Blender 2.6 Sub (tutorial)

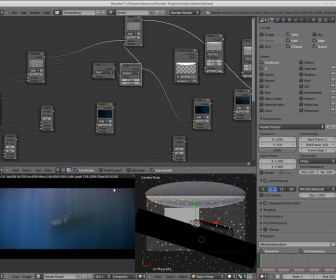[24:15]
And what that does is it makes the light rays strong on the top, and as that light gradient that we created with the blur on the sphere dissipates, the light rays also dissipate down near the bottom of the screen.
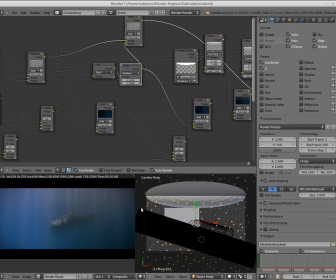[24:30]
So it makes it look a little bit more organic and realistic and not quite so solid.
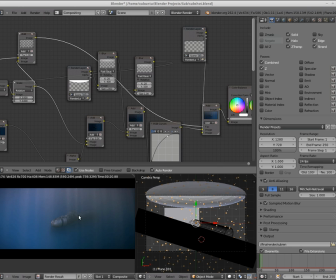[24:36]
This is added using an add node to our scene over top of the submarine, and then I also applied another blurred version of this sphere on top of that just to make the light a little bit stronger on the upper edge of the scene.
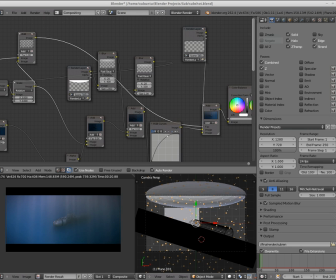[24:54]
So I added the light rays using the sphere, a blurred version of the sphere as a mask. then I used another blurred version of the sphere as an additional light source on top of that.
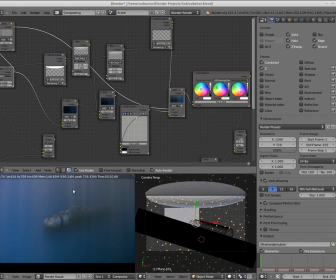[25:04]
And finally, in terms of animated assets, we add the particle system. These very tiny little particles are again added to the scene,
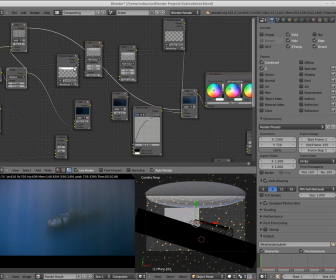[25:17]
and by using the light rays output as the factor for the particles, this is the third time we're pulling this trick here, it creates this effect where the particles are brighter
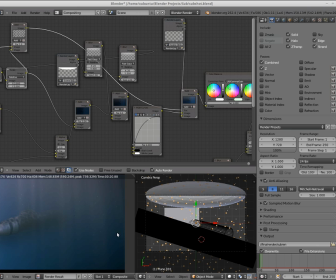[25:33]
and more vibrant when they're in the light rays than they are when they exist outside. So they're dark, and even down here in the really dark area, they almost completely disappear.
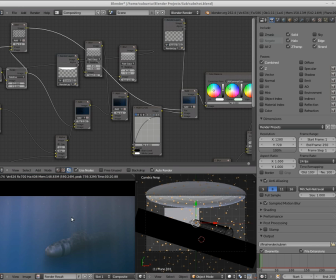[25:44]
They don't exist. But as the light rays move around the scene, it makes these particles pop out as if they're actually in there and actually being affected by the light. And I got this idea, several of these ideas, actually from Andrew Kramer and his website, Video Copilot.
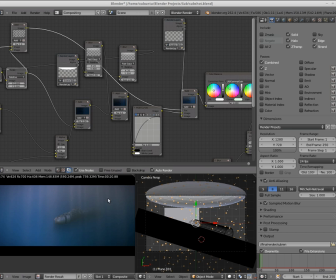[26:01]
He does a very similar kind of scene, although he accomplishes some other tasks in the scene. But he does a very similar thing using the light ray source as a mask to
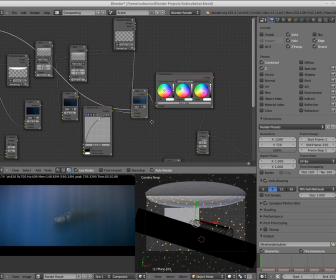[26:14]
illuminate particles in the scene. From there,
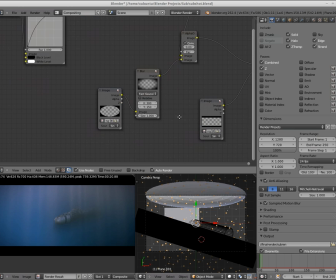[26:18]
I do a little bit of color correction to get the color that I want, and then I add this vignette effect. And again, this is just an image that is overlaid. I add a heavy blur to it.
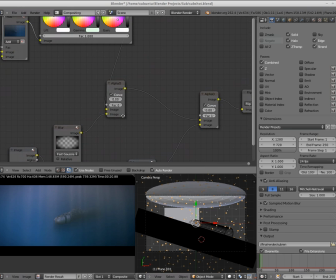[26:31]
It is applied via an alpha over node, and the factor is set very low to the desired amount.
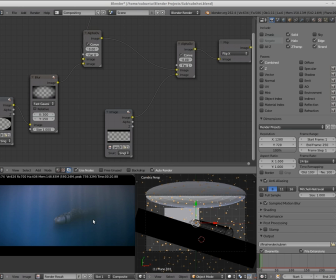[26:38]
And then finally, on top of that, I add my bars, my anamorphic widescreen bars.
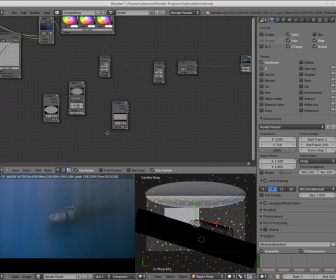[26:44]
Now, one last thing I want to mention. There is a section in here where I added a directional blur.
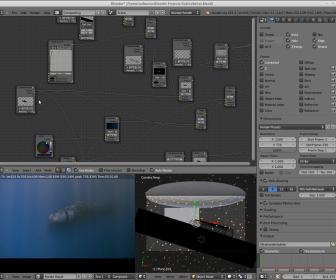[26:50]
Way back here, I take the output of the
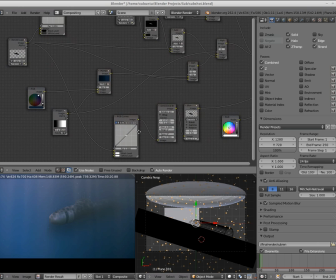[26:57]
submarine, I add a RGB curve that makes the sub completely black,
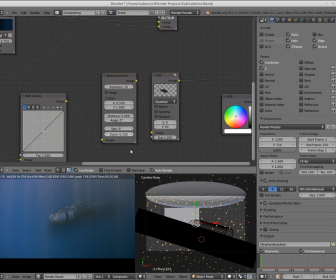[27:05]
and then I added a directional blur. And this is what I was talking about. In terms of a directional blur node in Blender, it limits you to setting the center of the blur to only the space within the shot.
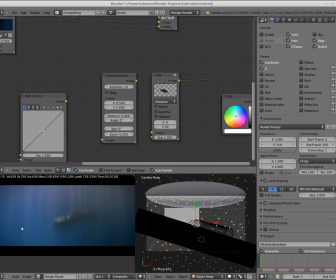[27:21]
So because of that, I'm at an advantage to keep it at a 16:9 aspect ratio to
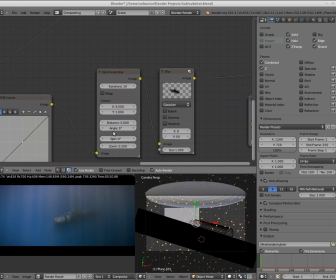[27:28]
give myself a little bit of extra space and allow this blur to straighten out rather than be fanned out from underneath the submarine.
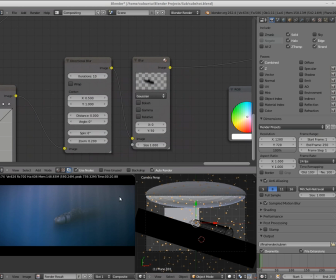[27:40]
And I apply this blur, and then again I applied a second blur, a Gaussian blur, only on the y-axis for 50 units, so that I could elongate that a little bit more, that black kind of shadowy figure.
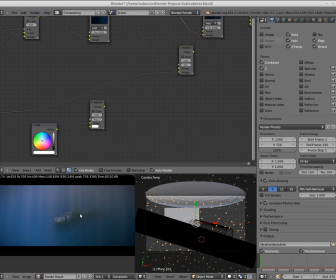[27:52]
And then I applied this via an alpha over node on top of the submarine as it's composited into the scene.
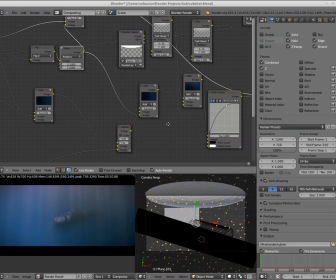[28:02]
And actually I think on top of the, I applied it, no, it doesn't.
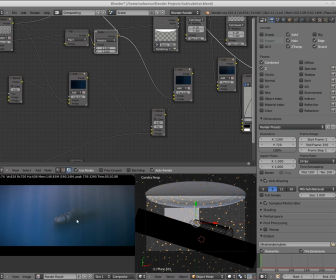[28:08]
It looks like I applied it underneath the light rays, but you could put it on top of the light rays, and it would make it appear as though those light rays are stopping when they hit the submarine and then casting a shadow. But it achieves the same kind of effect.